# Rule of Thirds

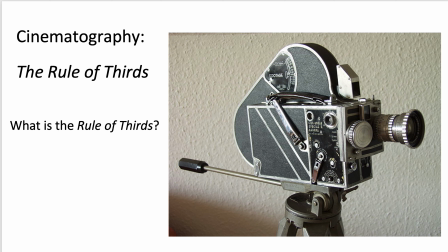(0:00)
very briefly about one of the rules of cinematography or photography, which is the rule of thirds. So, what is the rule of thirds? The rule of thirds is a very simple rule which suggests that you don't want to
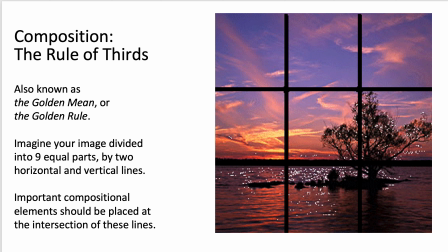(0:12)
compose things in too obviously symmetrical a way. It's also called can be called the golden mean or the golden rule, referring to some mathematical principles developed many millennia ago by Greek philosophers. But if you start by imagining your image divided up into 9 equal parts,
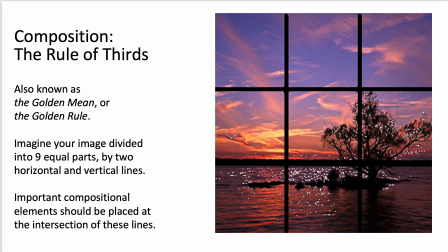(0:32)
then the idea is that any important compositional element should be placed at the intersection of these lines. So the tree on the right-hand side of this screen is positioned slightly to the right and not dead set in the center.
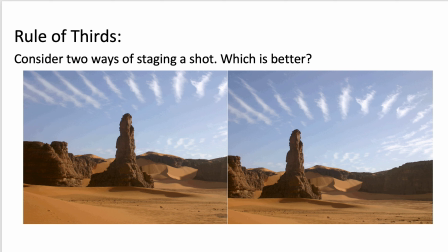(0:47)
And the idea is that this is just more harmonious and more pleasing to the eye. So again, if we look at this image taken from Wikimedia Commons, the rock on the left is composed exactly in the middle of the frame, but if we look at the one on the right,
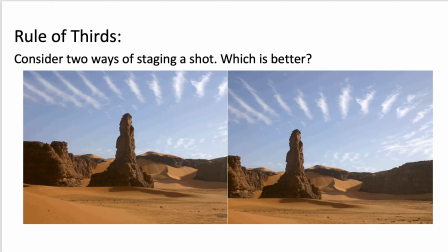(1:04)
it's slightly off to the left, and the one on the right is more visually pleasing, right? It's less symmetrical, but it's more harmonious and it's more attractive to the eye. We look at the image, we look at the rock, and then our eye is invited to move beyond it to the mountains behind.
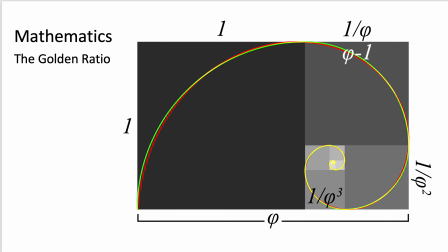(1:23)
So it's just a more attractive way of staging things. Now, I'm not a mathematician. I don't pretend really to understand this stuff, but here's the idea of the golden mean or the golden ratio. And you can see that a lot of things in nature, in particular seashells, which is obviously delineated here, have this ratio.
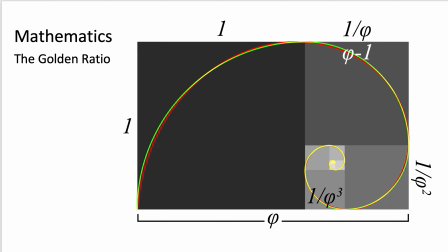(1:42)
It's also a ratio that was used in Renaissance architecture, and buildings which are beautiful and harmonious tend to have this ratio. And again, when we're looking, if we apply this to composition, we're just nudging stuff slightly off to one side and not framing stuff completely in the center.
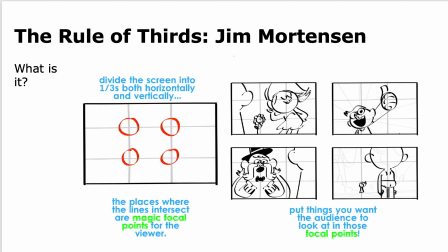(2:01)
This is Jim Mortensen. He's a storyboard artist who talks about the same ideas. So when he does his storyboarding, he's using this grid in order to position the elements of his characters talking to one another in a harmonious and
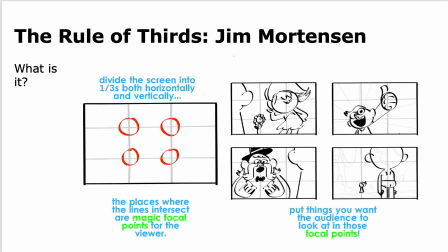(2:16)
interesting way. So he's applying the same principles to his boards. Here's a few more images taken from Wikimedia Commons.
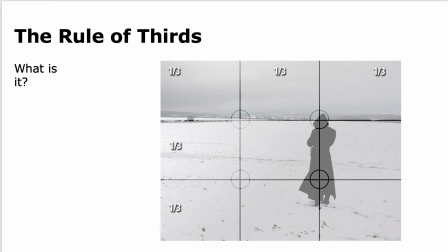(2:23)
Here's an image of somebody in the snow. Again, we could center this person directly in the middle, but having them just slightly off to the side just leads to a more attractive image.
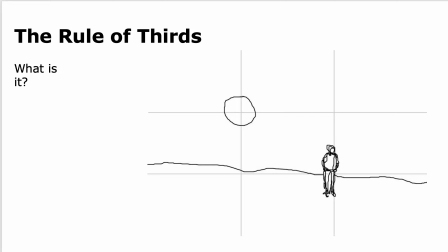(2:32)
Here's another one, again, Wikimedia Commons.
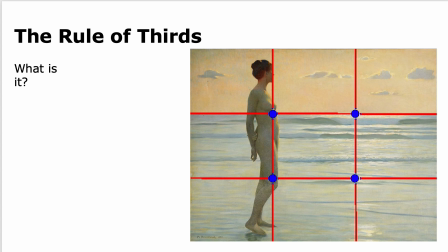(2:37)
Here's another one down there of a sort of artistic portrayal of a nude at the beach. So that's the golden mean. That's the rule of thirds.
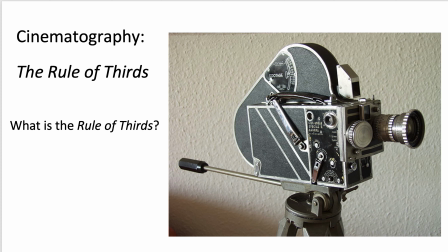(2:48)
As I say, it's one of the rules of cinematography. We don't have to follow these rules. We can break the rules. If you watch a film like The Shining, you'll see that the director Stanley Kubrick breaks this rule all the time because everything is centered in single point perspective.
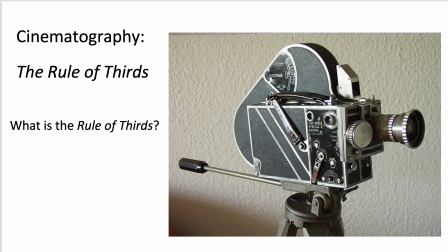(3:03)
But he's doing that deliberately to create a sense of unease and to slightly destabilize the viewer because of the genre of that film. So these rules can all be broken, but you do want to be aware of them so that when you do break them, you break them deliberately and not by mistake.